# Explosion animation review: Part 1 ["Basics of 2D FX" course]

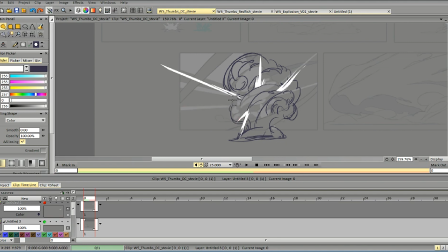it will give our smoke, design and the whole animation, the entire animation, add a bit more volume, we can have a bigger light shape, behind of course,
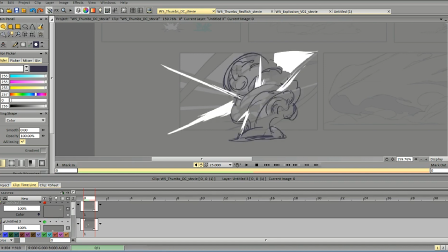to give it a clear silhouette, and to make it look even more odometric, we can add then a ring light, during post effects, stage and this will make the effect pop up a little bit more.
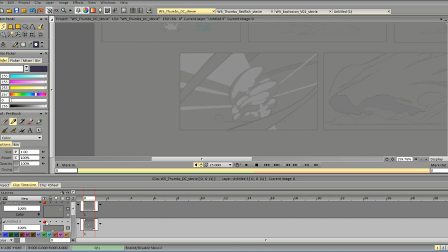These rinsings also look quite good but we can probably vary the angles,
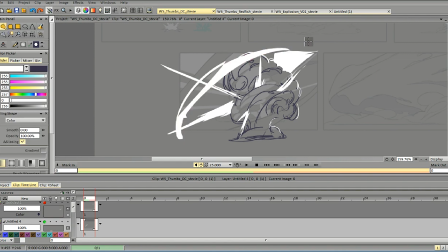have some variation in the angles and the position of these scenes go
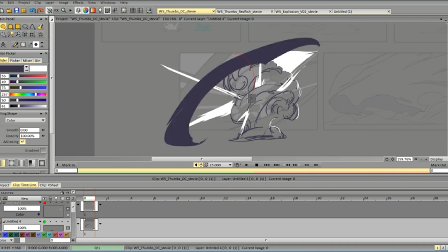in that direction one in this direction maybe it will be more thinner and so
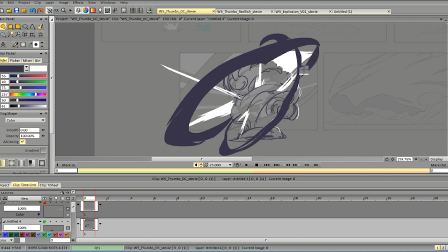on so
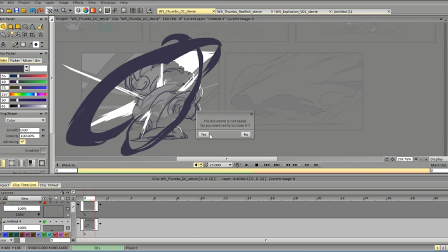let's move on to the next animation Oh, next thumbnail. So, let's keep this one. Okay, this is a screenshot for you.
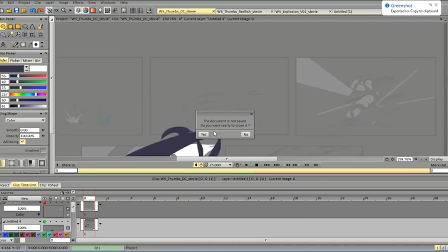So, the next dimension.
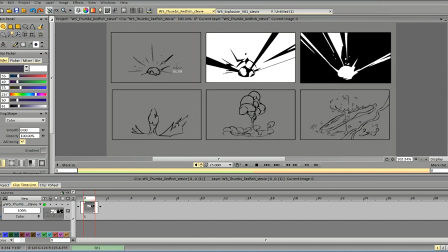Again, as the initial frames are okay, this kind of impact frame seems quite nice. You would probably need to do more of them to make the transition and the motion interesting.
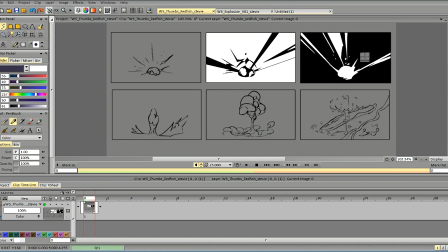I want to add one thing about impact frames. When you have impact frames you can have much bigger change in volume and size between frames. So you can almost straight up go from this to this frame.
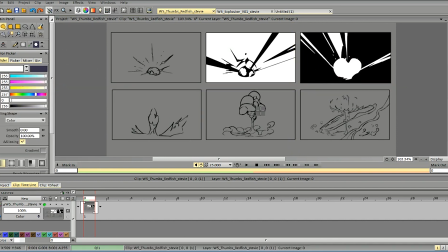especially if you add some kind of mass indication here then you can go all the way to here straight up on this frame you would probably have
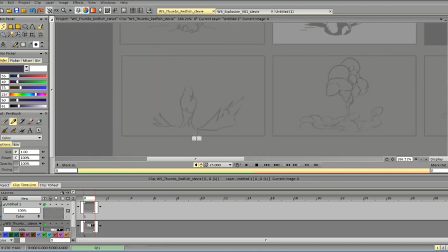to emphasize the smoke shapes and position a little bit more clearly and add some dynamics in the smoke in terms of shadows and position
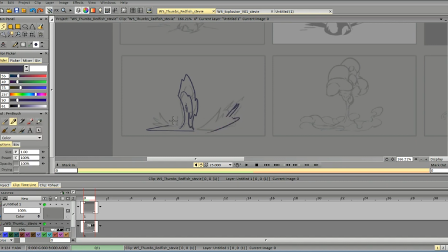so we can emphasize the direction and the volume of the smoke coming out the camera and
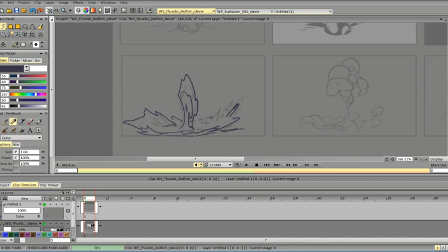from the camera as well and
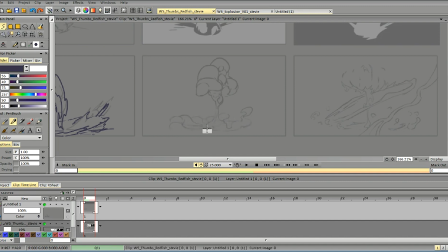probably the same thing here the shapes the forms are too similar and we don't have forms that are facing the camera and going away from the camera and
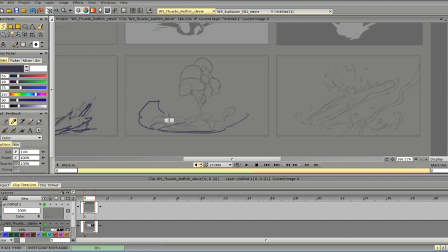the transition between this one and this one won't actually work because it's almost at the same position and the forms are way lower than on the previous frame so we'd probably need something like that because